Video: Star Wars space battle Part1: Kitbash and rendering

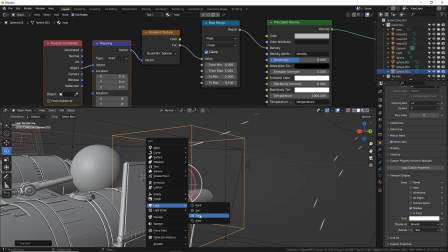49:38 So let's do a spot or a point. There we go.
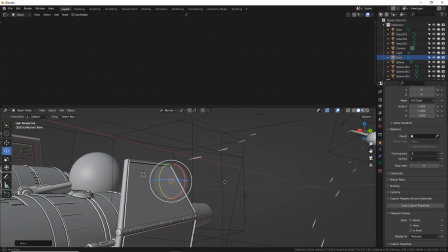49:43 Make sure it's not inside anything. Let's give it a
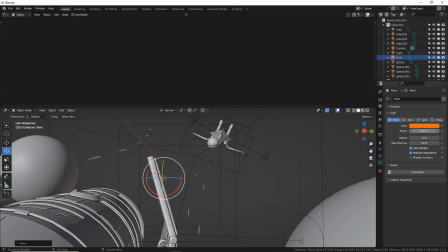49:49 orangey red color. And let's try like 500 watts. I don't really know what this is going to look like.
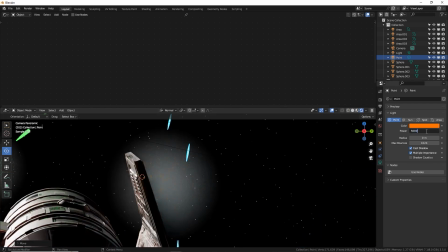49:55 Let's try 5,000. There we go.
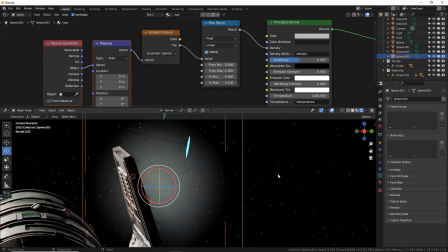49:58 And we can see that our little volume sphere is picking up those emitted orange rays, and it's slowly getting more and more orange. Cool. I'm going to shrink my sphere a little bit and put it over here.
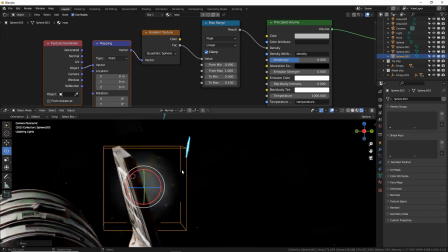50:10 Just move it in a little bit closer to the wing because I want it to be a little bit more obscured. We're going to add a lot of fire and stuff. So honestly, this might not even be visible when we get done with Photoshop. Okay, that's it for the scene creation.
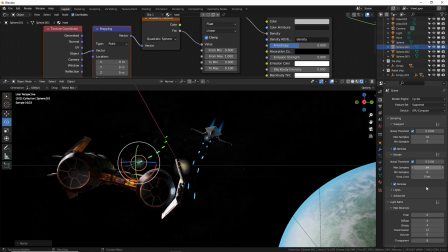50:23 Let's do some render settings. I'm going to do a normal HD render at, 1080. As for samples, I'm going to go to maybe 400. Let's go to the very bottom and set our color management to have some good amount of contrast. I'll do medium high contrast. I often use that setting.
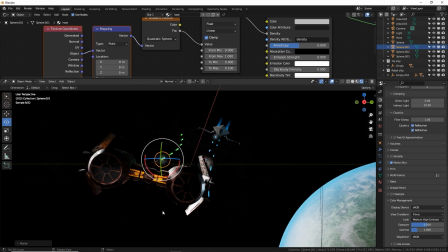50:42 Now there's a lot of shadows in the front of the ship and I'm not really liking that. So we can add some extra light from this guy if we
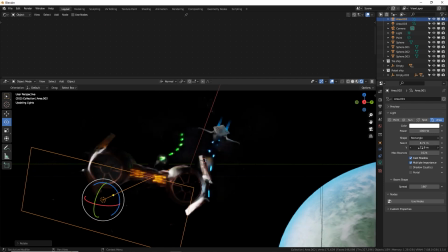50:51 just size it up a little bit more and then increase the brightness to maybe 3000. There we go. I like that. It's not shining too much off the glass. And I'm going to make a second one here to light up some of these boring shadow areas.
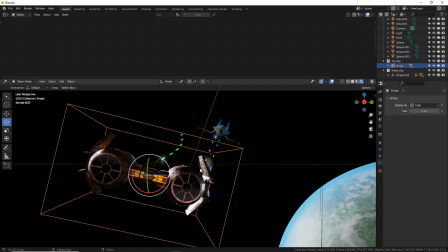51:05 Awesome. I also want the ship to be tilting downwards a little bit more so we can see more of the ship. So I'm just going to rotate it downwards just a little bit. The bolts are still cool. I like that spray. Looks pretty awesome.
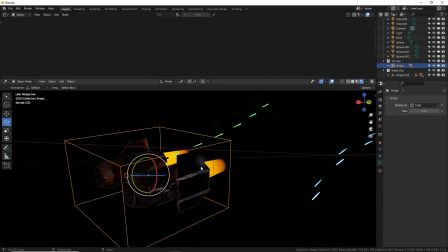51:22 And our little volume spheres and light are, I think we lost our light.
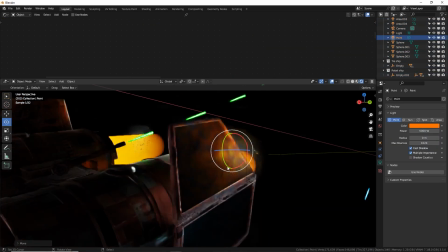51:29 Yeah, it went inside the wing. There we go. See, it's glowing. That's what we want. That'll be for the fire.
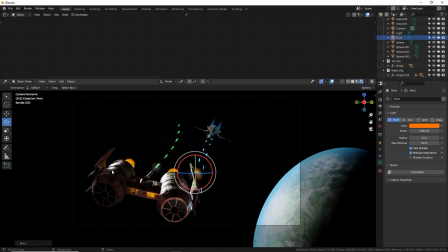51:36 Awesome. That's a much better angle. I can see the ship. I can appreciate the design of it a little bit more. And it just looks more cinematic.
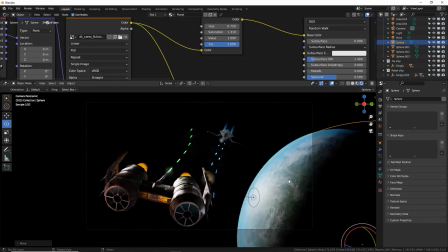51:44 I'm going to move my planet a little bit more into scene here. And we can rotate it around to find a good position with RR. Just kind of rotate. Let's go to material views a little bit faster here. I want to find a good spot of the planet that I like.
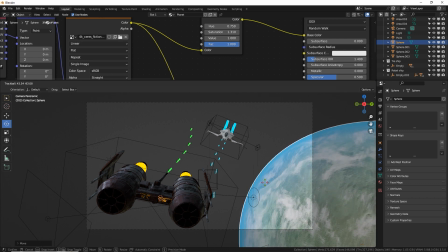51:59 That crater's cool, but the shadows might be problematic. Here, this is kind of a nice little terrain piece right here. If you want to add ocean, you can basically add in that in the shaders.
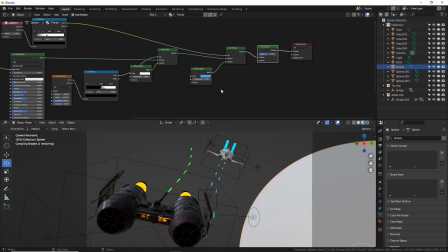52:11 Here, we're going to do one more. So many mixed shaders. Let's do a BSDF so we can make it reflective.
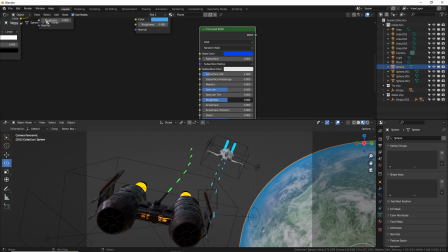52:19 Let's make it a blue color. Turn your roughness down to like under .1, really, really low.
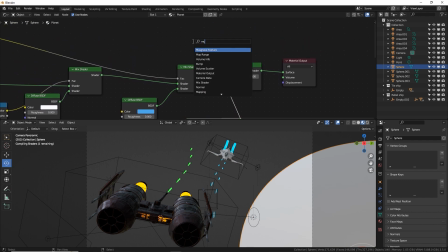52:26 There. And then let's use a Musgrave to mask in the ocean on this planet. Use a color ramp. And I'm going to use a really cool mode in Musgrave that I just learned recently.
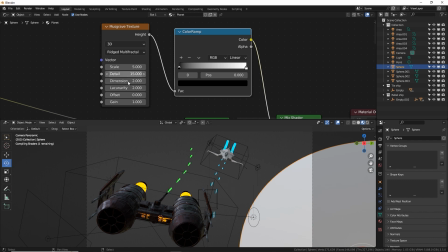52:39 I could go to Rigid Multifractal, turn the detail up, dimension down to like .2, and gain at 100.
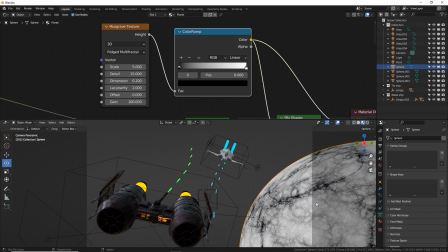52:47 When you put that gain up, it gets a really nice, look at this, super awesome organic cloudy tendril look.
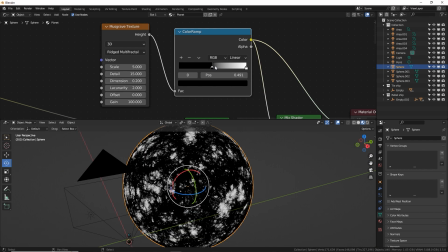52:54 And if we add some contrast like that, looks really good.
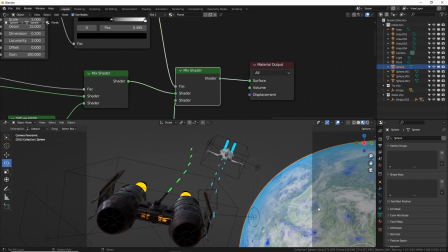53:00 Let's see how that looks for an ocean. Okay, ocean's a little dark.
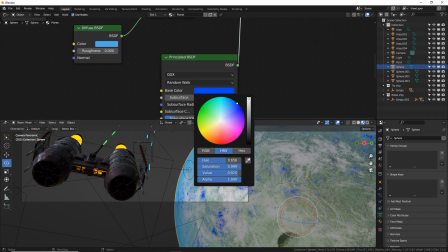53:04 Let's make it a little bit lighter. So brighter and less saturation. There we go.
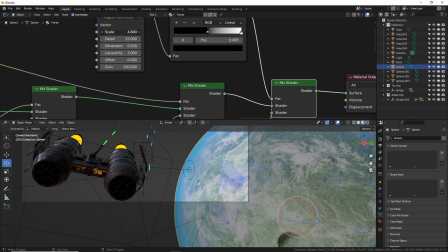53:10 And we can control, of course, the scale. There we go.
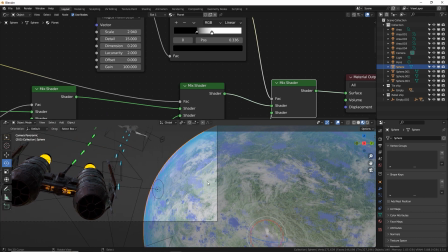53:16 That's looking pretty natural. Little ocean areas spread around. Awesome.
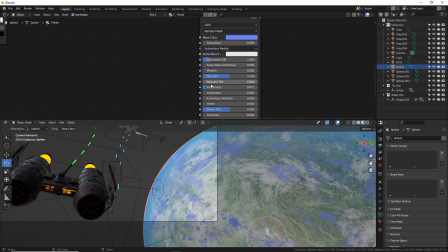53:21 And because the water areas has a low roughness, it will reflect sunlight and sunlight will glare off of it.
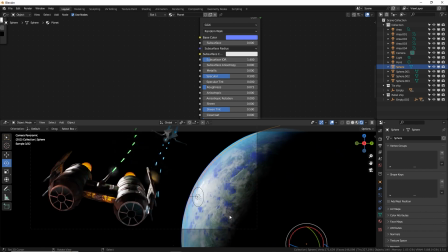53:28 Let's go to rendered mode and see what that looks like. Oh yeah. So the blue areas are much more reflective than the land areas.
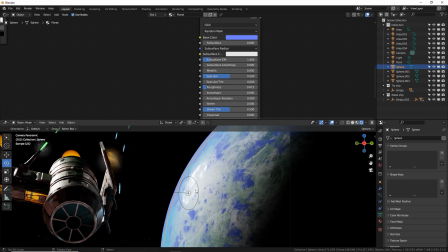53:35 So you'll get a glint of sun off of the ocean, but not the land.